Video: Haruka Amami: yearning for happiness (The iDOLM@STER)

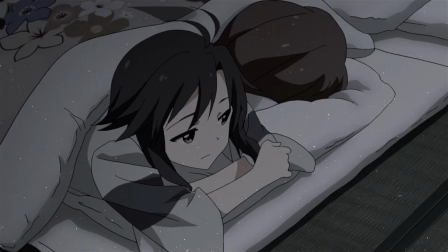1226s
She was already concerned about that. Now you see why that scene is so important?
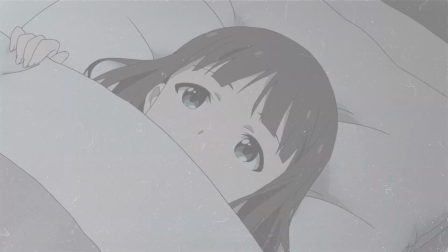1232s
From the very beginning she treasured those moments. That's why episode 23 is so painful.
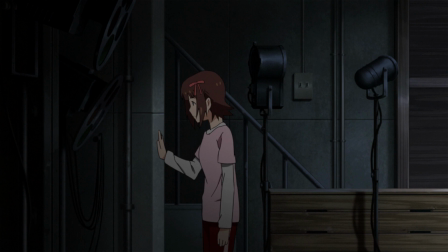1239s
It's when all of her fears converge, as evidenced here when Haruka observes Miki, radiant as always,
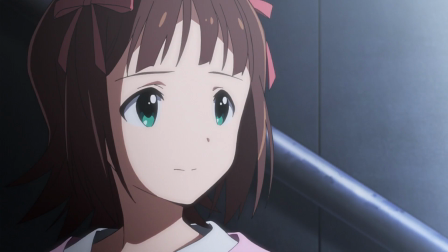1247s
the bright light of a girl who is determined to build her future. A feeling to which Haruka can't relate with anymore.
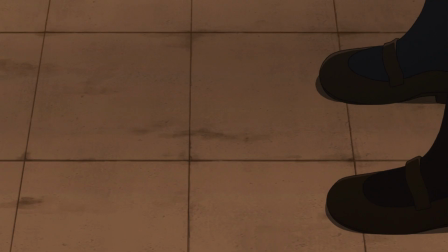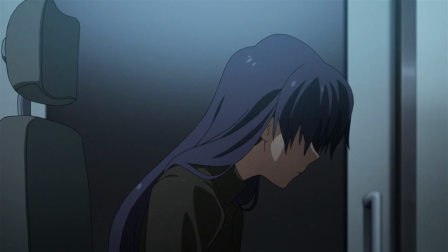1260s
I think the execution of Haruka's arc is better than Chihaya's, which is the other main arc of the anime.
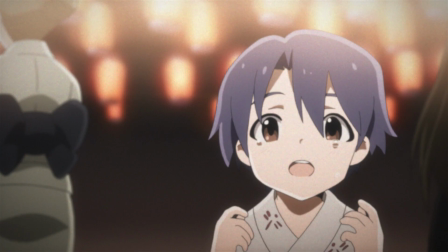1266s
And no, I'm not criticizing Chihaya's arc, I'd never do that. I loved it too and it made me cry a lot.
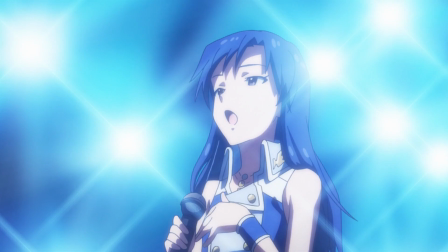1272s
The scene in which she sings Yakusoku is one of the most powerful moments in any animation I ever watched.
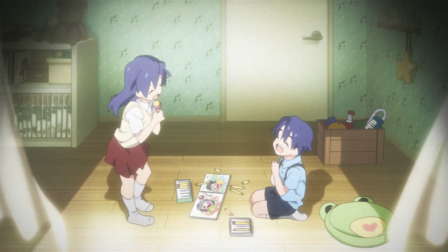1279s
It's when I realized Idolmaster was more than your average idol anime. But the build-up to her arc was predictable.
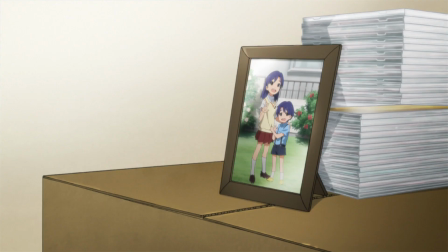1286s
Throughout the show it's clearly indicated that something will happen to Chihaya,
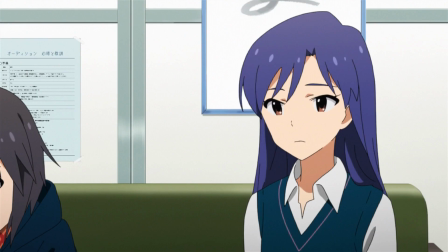1291s
be it through her negative reactions towards certain topics or the scenes where she rejects family calls.
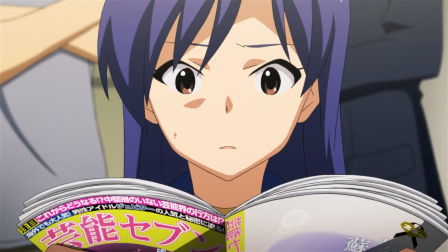1297s
You know something will happen anytime soon, and you start to prepare for the worse.
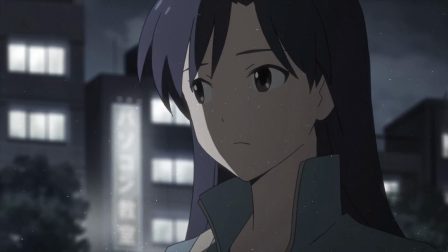1302s
But the build-up of Haruka's arc is more subtle.
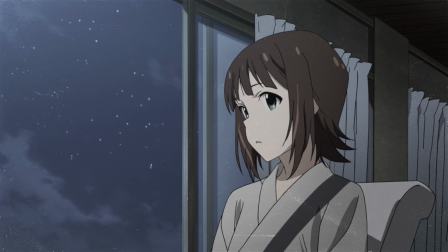1306s
Over the curse of the series she expresses her fears and shows discomfort in some situations. but everything was portrayed organically during the episodes.
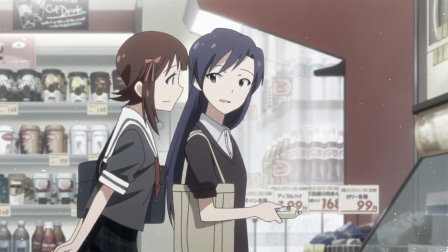1314s
Those details are not highlighted as if they would escalate later.
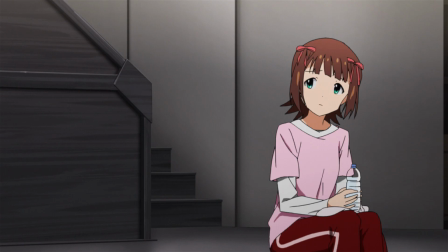1318s
It's only when the events of episode 23 happen that you connect all the dots and you realize how it was all premeditated.
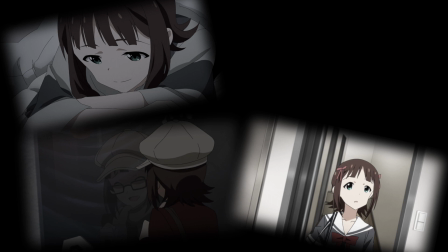1326s
That talk about the future she had with the other girls at the summer house, her uneasiness towards Shiha's way of living,
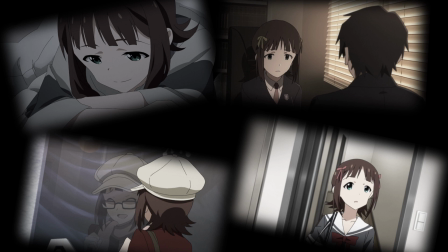1334s
her forced smile in situations that shake her positive mindset, set, her dissatisfaction regarding changes brought by fame,
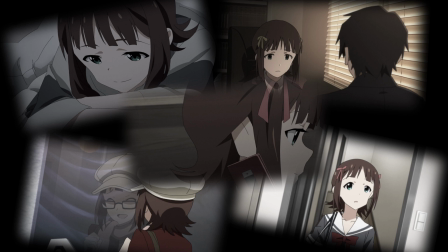1341s
the negative feelings she suppresses instead of getting help… all of that culminates in this episode,
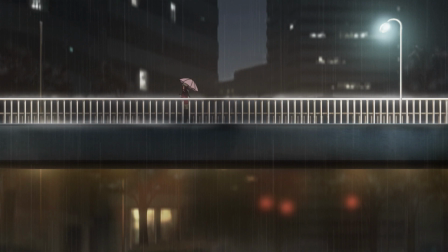1348s
which is one of the best depictions of loneliness I've ever seen in anime.
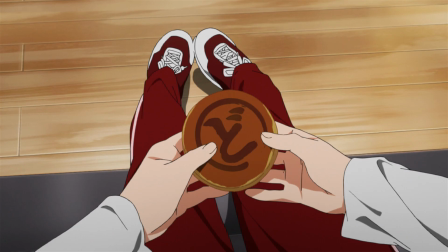1355s
What makes it so devastating is its idiosyncratic execution. It puts you in Haruka's shoes through its intimate direction,
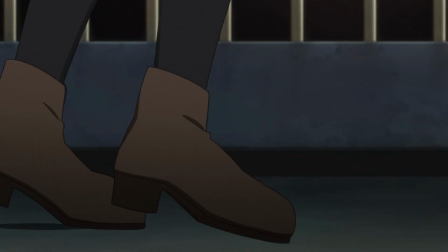1363s
full of beautiful melancholic shots of the character and her surroundings that flawlessly convey her overwhelming feelings.
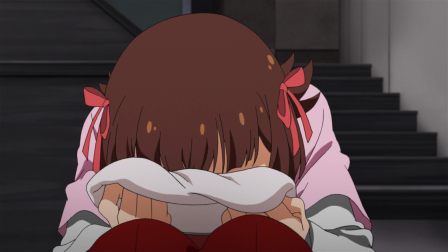1370s
The expressive animation,
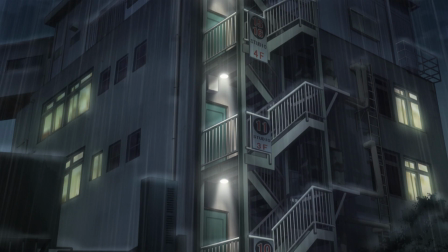1372s
the color distribution and the absence of soundtrack in several segments of the episode magnify the feeling of solitude and desolation.
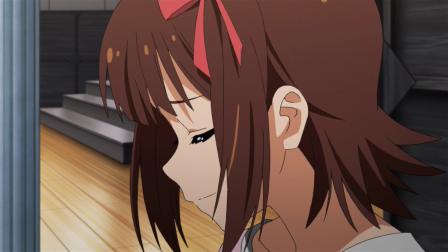1381s
All of that created a personal atmosphere that made me feel absolutely everything that Haruka felt.
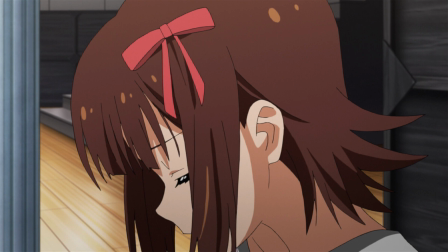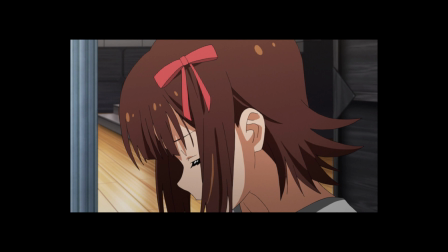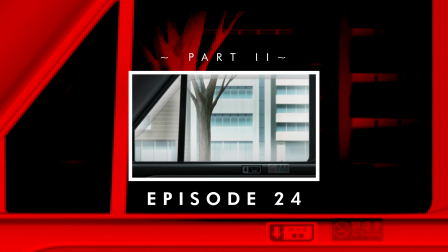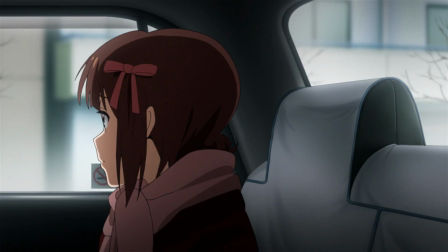1404s
A lot of what I said now about the technical aspects also apply to the following episode, number 24.
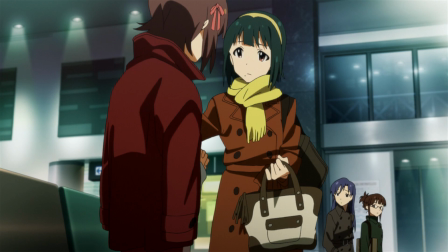1411s
The first minutes give me chills for its dynamic non-linear editing that shows
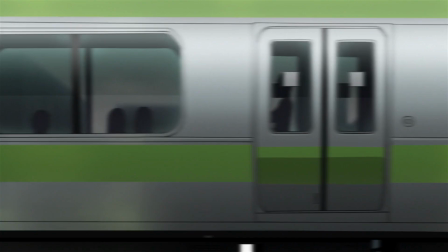1416s
everything that happened after the accident with the producer and the way Haruka reacted to that.
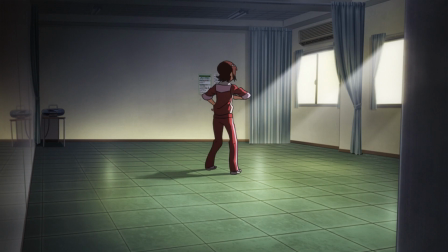1421s
It's as if she had intensified the way she suppressed her feelings, trying to adapt to the present in the worst possible way.
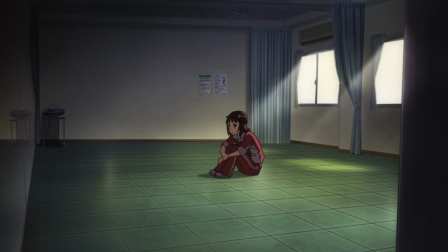1429s
Following her scheduled appointments, concealing undesired thoughts,
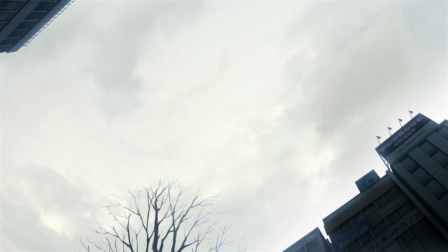1435s
just walking forward with no direction headed.
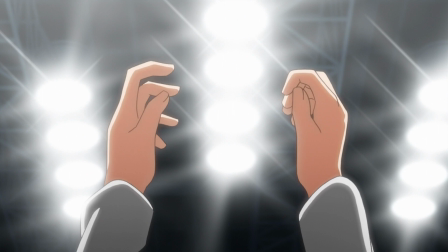1443s
It's shown that she gets the lead role on the play when competing against Nikki because the character she would play had similar feelings to her own.
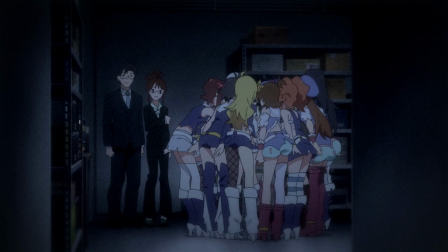1452s
That was her only opportunity to express herself,
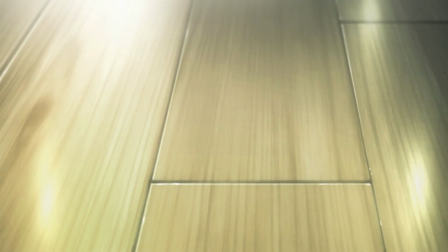1455s
to let out all that was stuck inside of her and that made her delivery thrilling performance since those were feelings she was
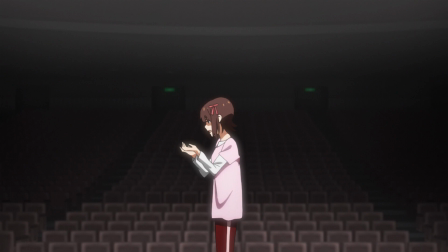1463s
still suppressing outside the stage and man those acting shots are spine
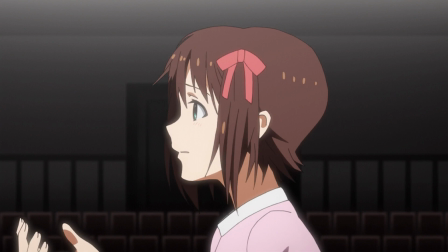1469s
chilling her expressiveness is so overwhelming it brings tears to my eyes